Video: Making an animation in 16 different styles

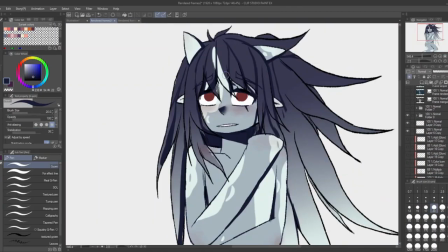This frame was really fun because I got to use my favorite sunset colors.
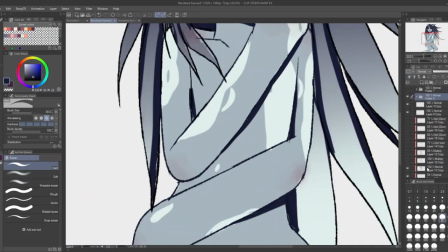This meant that the lighting source had changed since it's the sun and placed lower in the sky.
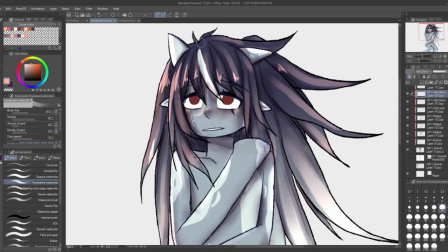For a lot of this, I was able to get away with using a lot of what I did for my rendered frame and just adjusting the colors, but there were some things I had to repaint,
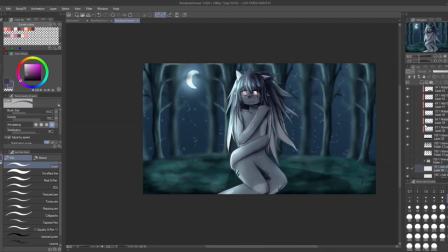but I don't mind that because I love working in these colors, and it did feel good to render this one in my preferred color palette.
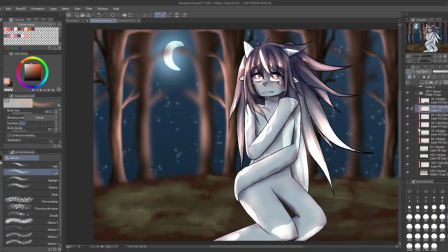US palette and the background I made for them are a bit different from the colors I would usually choose, and I just like making sunsets.
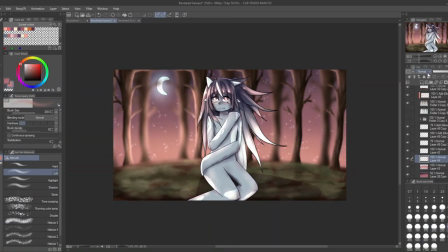The background was also fun to create, since I wanted the sun to look really sh- like it was really shining for the trees.
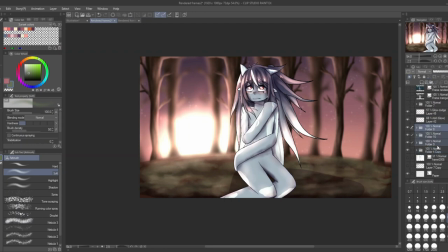As you can see, I did add in some stars, but in the lower area of the sky to make it look like the night is coming in.
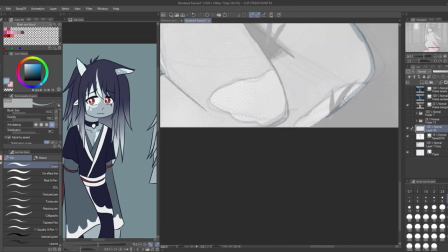For this frame, I went with a lineless style, by blocking in all of the shapes and adding in some minimal shading.
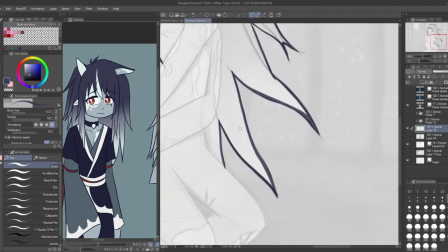That sounds easy, but I always take a while to fill in the shapes when it comes to this style, because when I trace over the sketch,
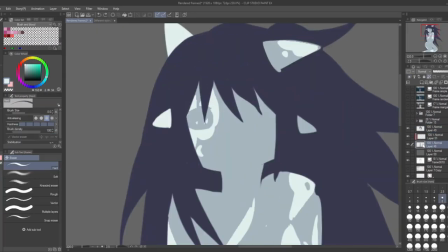I keep forgetting it's not lineart and try to make my lines perfect only for it to be covered up when I fill it in.
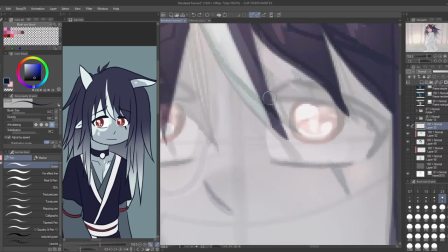So yeah. And I have tried this style before. It's pretty simple as far as the shading goes.
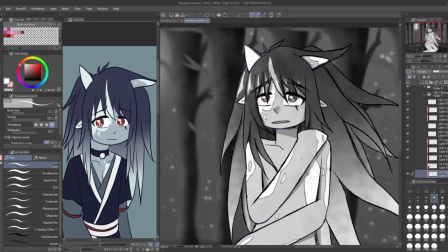And I was pretty lazy with the background because I just added in the comic frame background.
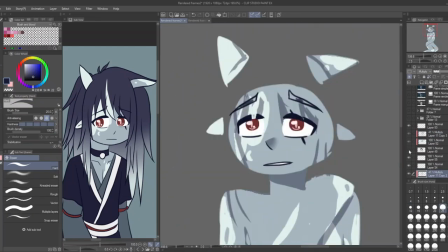But there's no lineart, so it counts.
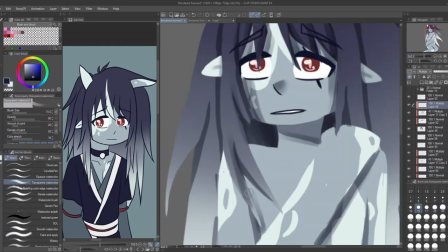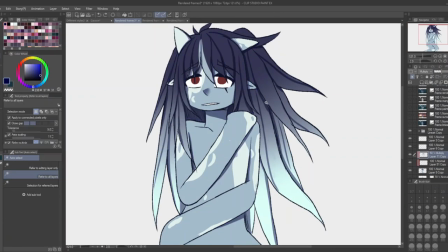for this frame I attempted to create a pop art book and it's here that I actually used a screen tone which really should have been done in the manga frame
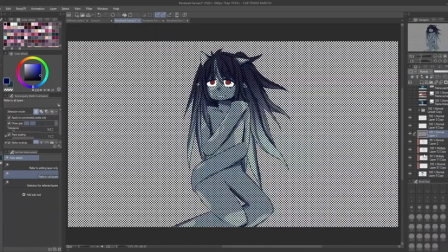I used much more saturated colors which ended up making the whole thing lean more blue than teal which was interesting because literally all
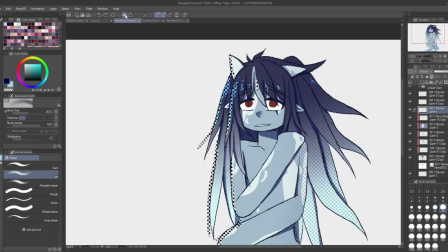I did was use the hue saturation and luminosity thing and brightened up the saturation thing,
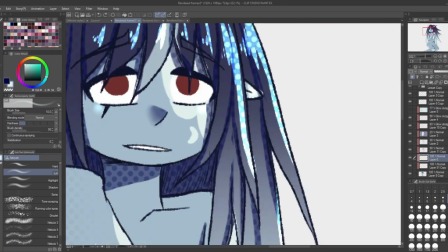and somehow that made the whole thing look more blue than teal, so yeah, very interesting color theory thing.
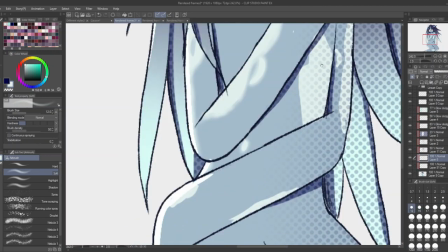I went with some simple cel shading and pasted some screen tones on top of that shading layer.
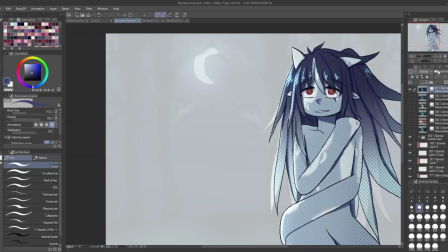For some reason, I also used a screen tone filter around the edges of UA's markings, but it kind of looks cool.
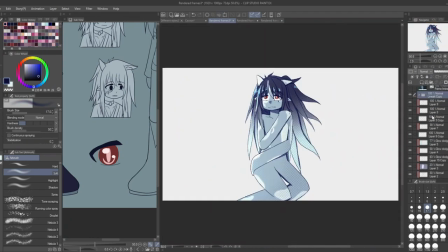Instead of the light and dark gradient I usually make for UA with an airbrush,
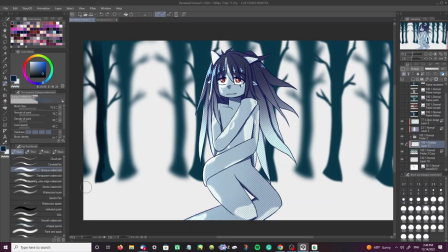I used screen tones instead, and I even added screen tones on the background sky gradient.
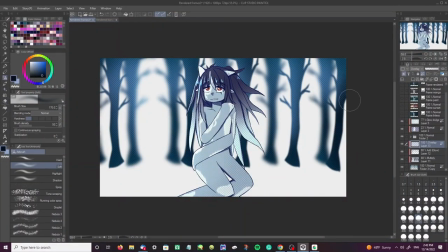Can you tell I went a little crazy with screen tones here? I guess I was contemplating for the lack of them in the manga frame.
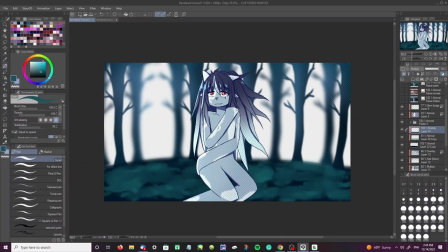I also made this shadow silhouette thing that I see and a lot of pop art.
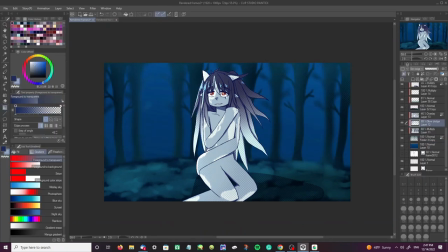I really like how the colors turned out in this one and the screen tones were fun to use even
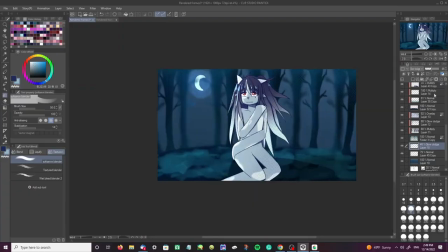though I should have used them in the manga frame and I kind of went a little crazy with them here but oh well.
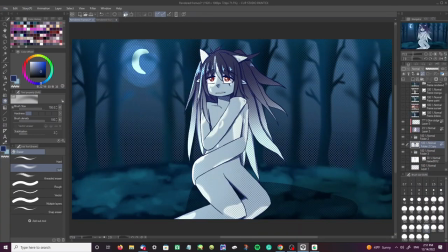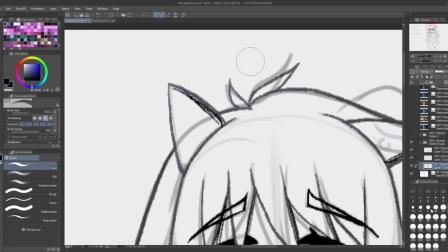For this black and white frame I used my normal rendering style except I stuck with black and white for everything except for the eyes.
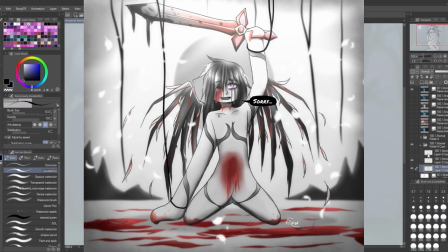This is the exact same technique I used for this artwork from my music art video and I ended up liking it a lot so I decided to make a frame in this style.
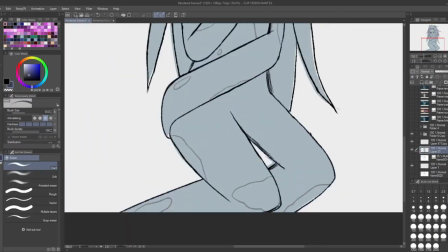I oddly like coloring it this way even though I love color so much so I might consider this as a stub style or anything because
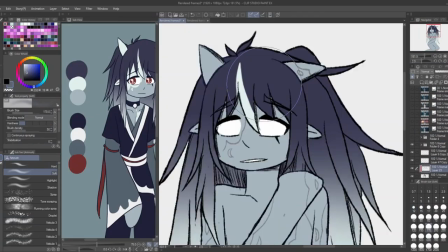I do actually have a fun time rendering everything in just black and white except for eyes or anything else of importance.
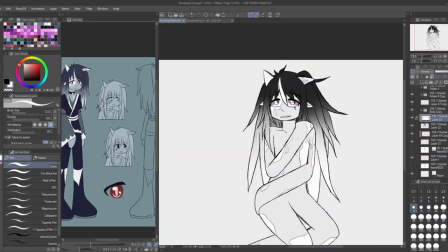Interestingly enough, I ran into the same problem as I did with that previous artwork with not wanting to make the moon too bright where you can't see it,
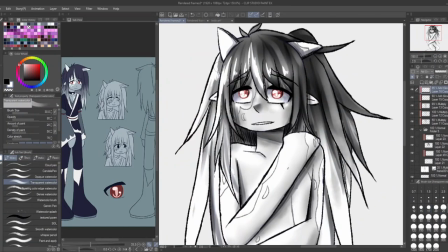but I eventually made it work out but I'm gonna have to think about that if I want to try to do this style again because
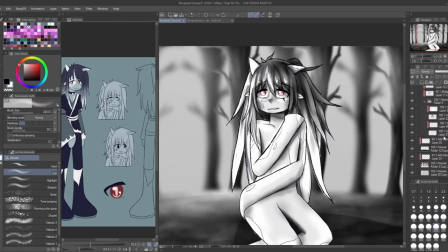it's twice that has happened now.
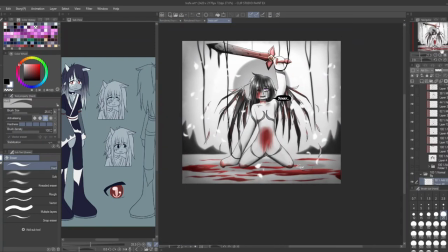If I had a nickel for every time i was drawing in complete black and white and the lighting source ends up being too bright
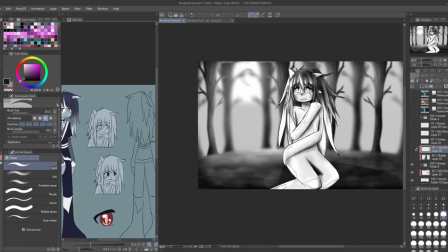i would have two nickels which isn't a lot but it's weird that it happened twice yeah for
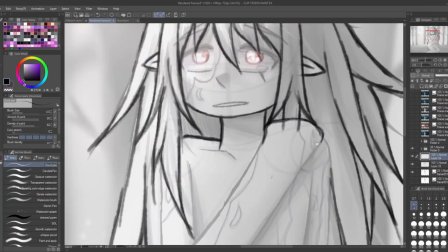this one i drew it in a much more sketchy and messy way by using my homemade cloud pen and roughly adding in the liner i also roughly
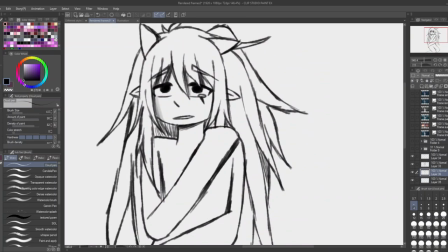added in the colors and shading with a paintbrush tool and for the background i also really roughly shaded in the grass and outlined the trees rather
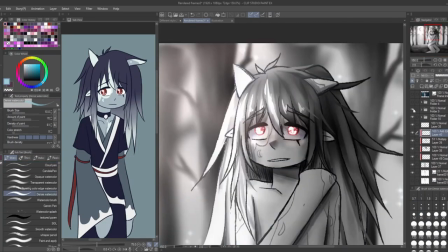than shading them. Basically, I wanted the whole vibe for this frame to be rough and feel less clean.
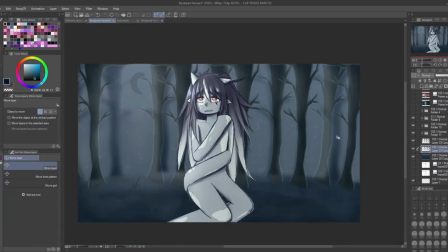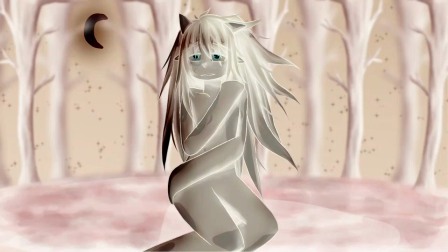This inverted frame was super easy. I just used my rendered frame again and edited everything to match the sketch and inverted the picture, which looks pretty cursed but that's the point.
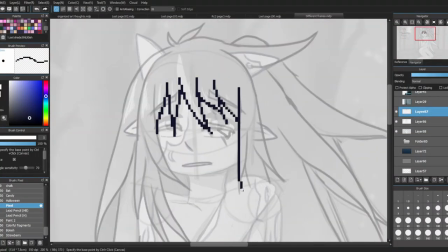Now for the pixel frame, this one I drew this whole thing with a pixel brush.
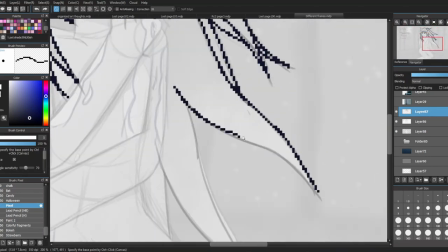I really like pixel art and I've been experimenting with it in the past.
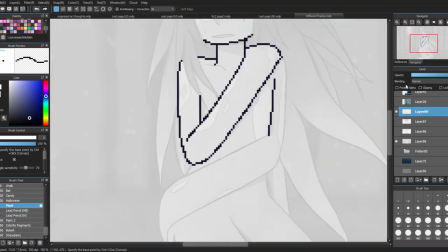I do enjoy it, but I always have a hard time filling in the colors because when I use the fill tool There's always like little
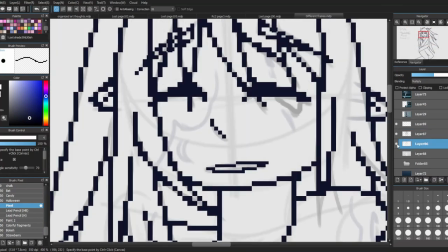dots outside the corners of the pixels and I'm not sure why that happens I'll have to to look back at that maybe experiment more with how I color
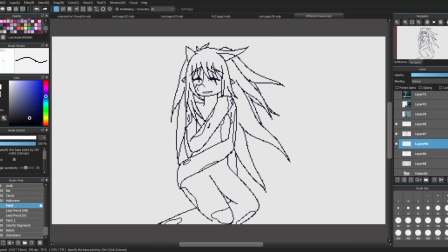My pixel art,
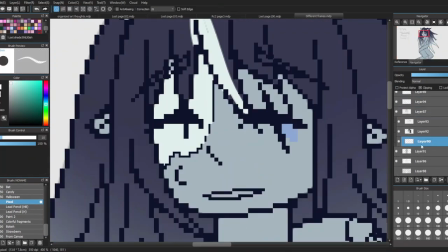but other than that I really like making it and I do like how this turned out for the background I used the first one I made
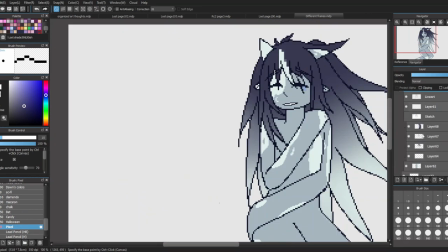and used the mosaic filter to pixelate it because I didn't feel like
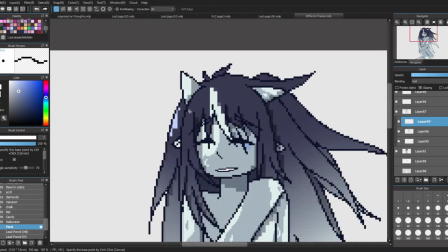just doing all of the background in a pixel brush um so
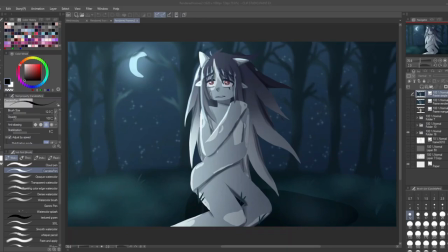yeah this frame is titled grain now you might be
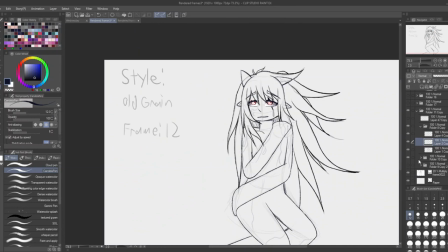wondering what that means but it's just me being super lazy i just copied my rendered
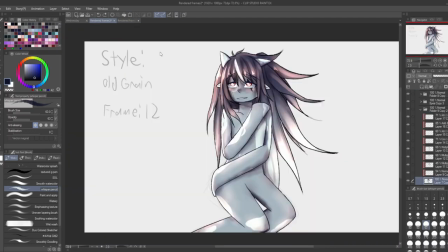style frame edited their eyes again uh placed a grain effect over the whole thing and added
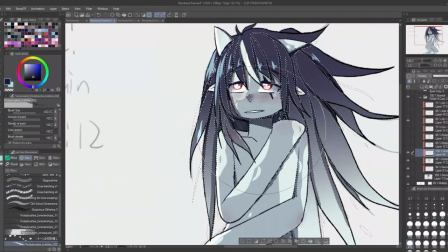some doppel light thingies it's super lazy i know uh but i
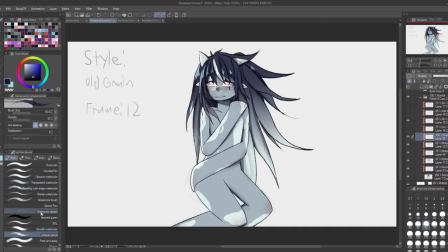was tired that day um i i kind of wish that i went like a little crazy with it kind of make it look more like like an old um
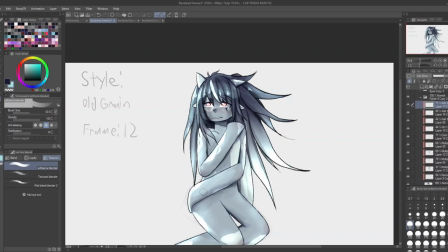cartoon thing maybe i should have used my simple frame rather than my rendered frame and and brighted up the saturation i don't know i
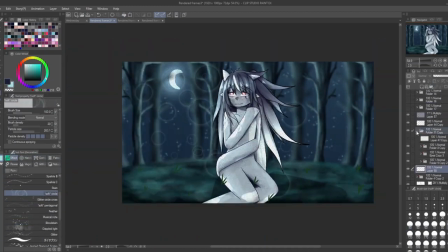think i was just really tired and none of that really crossed my mind at the time so yeah please uh sorry for this frame
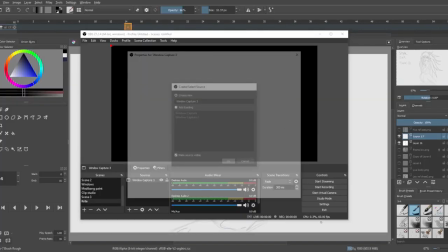i wanted to make it look super inky and i like this one but i do wish that i chose a different brush for the line art especially because I do have a brush now that would have been super cool that I actually use for my sketches now but oh well I basically just wanted
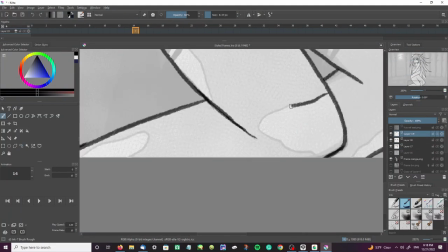everything to look like it was drawn with an ink brush and I added in some brush strokes and inkblots which were fun to add.
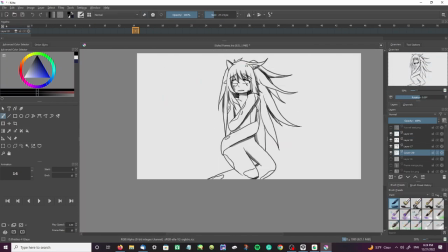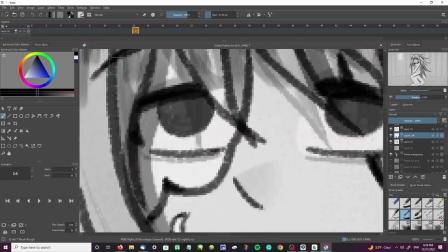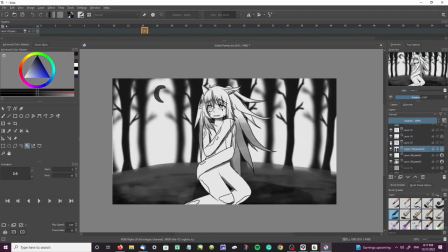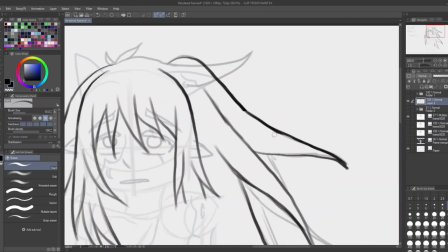I used only the marker tool for this frame again another reference to the music art video where I drew this
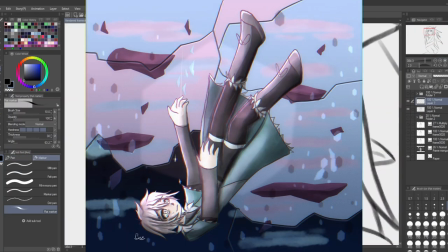picture with just the marker brush and I think this frame turned out all right although So I do think that I could have blended the shading a little more.
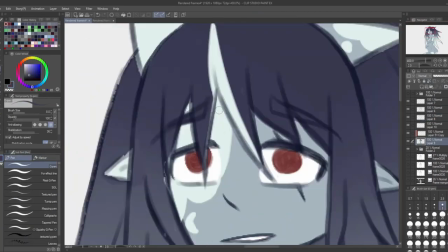I also tried doing a little swatching for the background, and I made some little dots for the stars.
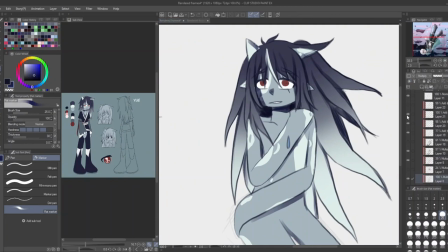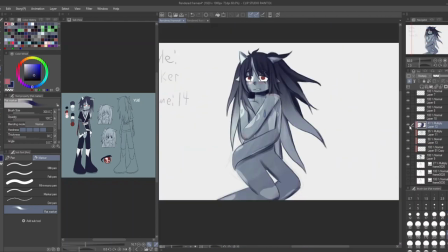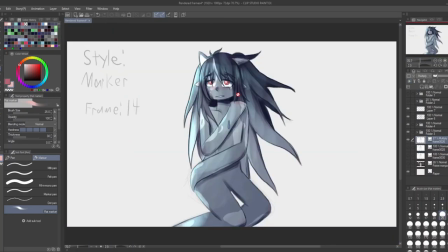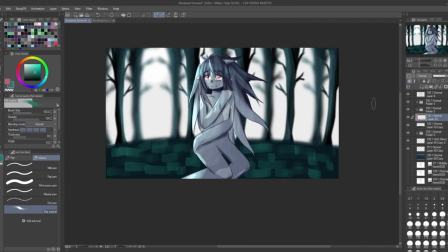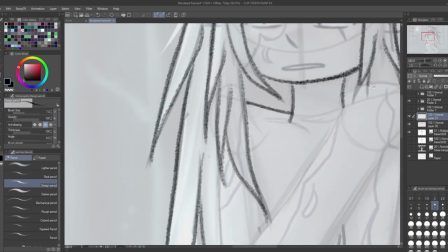For this frame, I wanted to make it look like it was a doodle I would make in my sketchbook, so I drew it all with a pencil brush and light shading with it as well.
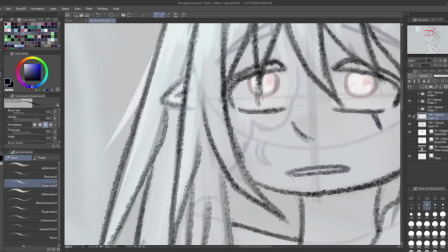I really like this one, and I like how the background looks as well despite it being pretty simple.
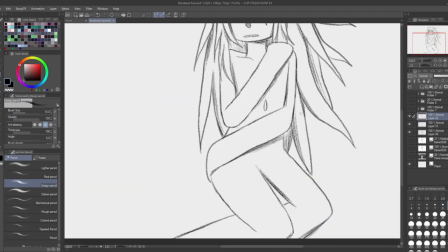The only thing different I wish I did was to make the background a darker color to really make it look like it was in a sketchbook,
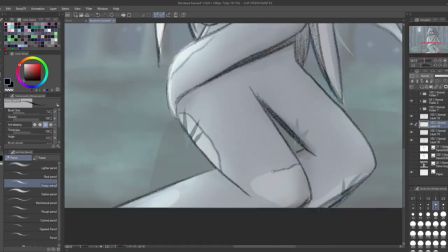but I do like it turned out nonetheless.